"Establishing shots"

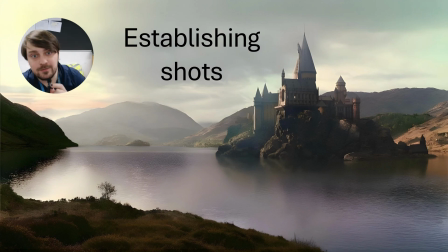Hello, in this lesson, we are going to be learning all about establishing shots. And these are used at the beginning of films and or scenes for some different reasons, and we're going to go through them now.
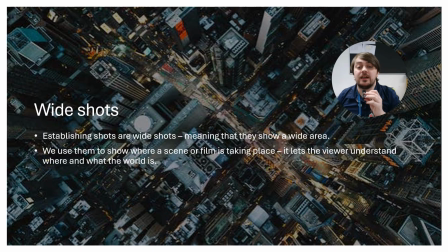So, wide shots. Establishing shots are wide shots. What that means is there's lots of stuff in them. You look at me now in this little box, I'm not in a wide shot.
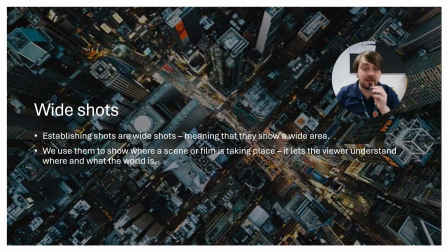I am filling up almost this entire box. Okay. Whereas if I come away, it feels like the shot is wider. There is more stuff in it. An establishing shot always has loads and loads of stuff in it.
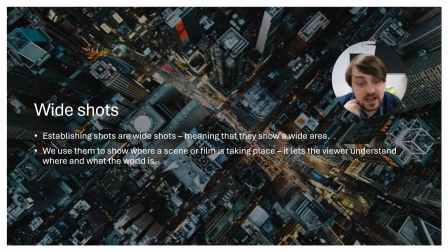We can use these to show where a scene or an entire film is taking place. It lets us as a viewer, as an audience, understand where and what the world is.
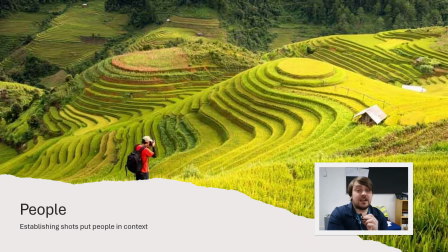Now, if we have a person in an establishing shot, it kind of puts them in context. So if we look at this shot here, we can see how big the landscape is. It's quite unlikely that we're going to continue in a frame this wide for an entire scene.
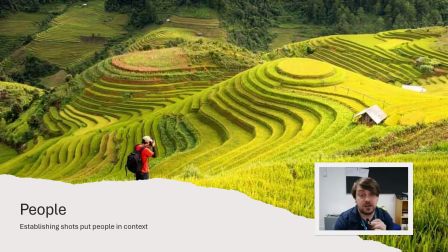We might go closer to the actor here. Um, but having this shot at the beginning shows us how vast that landscape is, and it shows kind of how small the actor is in that context.
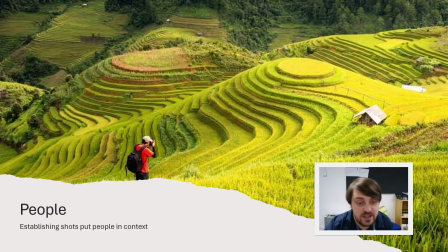It puts the actor into context and tells us where they are. Establishing shots can also show immersion.
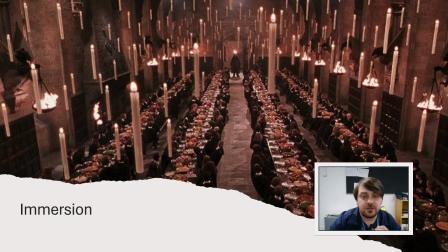So in this establishing shot from Harry Potter, it shows the audience the world that the film is taking place in. It shows the scope of the Great Hall. It shows us that this is a really impressive room. But it also tells us about magic.
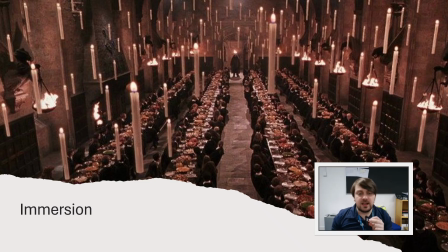The most, like, the eye-catching thing in this scene is the candles that are floating. That tells us that magic exists here. Yeah, candles don't generally in real life float on their own.
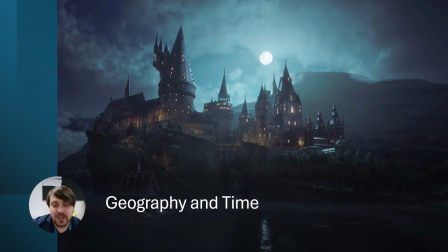Geography and time. In this scene, it's really clear that it's nighttime. If we're setting up a scene that takes place inside the castle, we might not realize that it is nighttime.
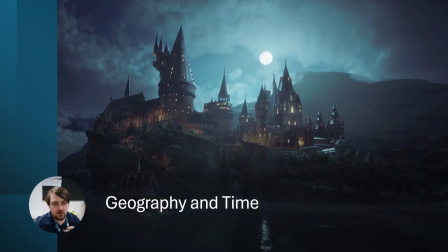So this tells us really quickly, like, it's nighttime, we're in a castle, there's a full moon. And then we don't need an actor to say, oh, it's nighttime, there's a full moon, because that always feels weird, right?
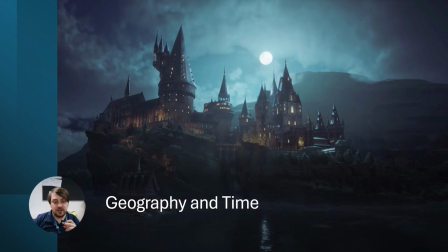So the establishing shot really quickly goes, this is where we are, this is the time of day it is.
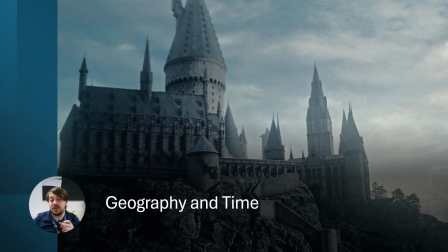Similarly, here, it's the same place, but it's daytime. This shot tells us something else,
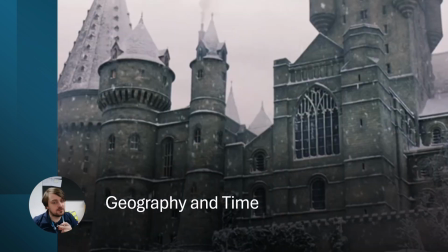even though it's a shot of the same place. This is also a shot of the same place, but here it's really clear it's winter. So the establishing shot is telling us the geography and the time that is taking place. Showing and not tell. I'm really out of focus. How strange. Showing, don't tell. The establishing shot shows our audience what is happening without the characters needing to tell us. It never feels natural if a character is sitting and just telling us what's happening. We always want to see a character doing something rather than telling us things. We can really clearly see the time, the place, and the atmosphere and mood in a shot that lasts a couple of seconds. An establishing shot, you're not really going to be on it for more than about 10 seconds. And even that's going to feel quite long. But they're generally 5 or less seconds. Just go, this is where we are, boom, something is happening. So, in summary, establishing shots show us where something is taking place. They show us the scale of an environment and they put our characters into context.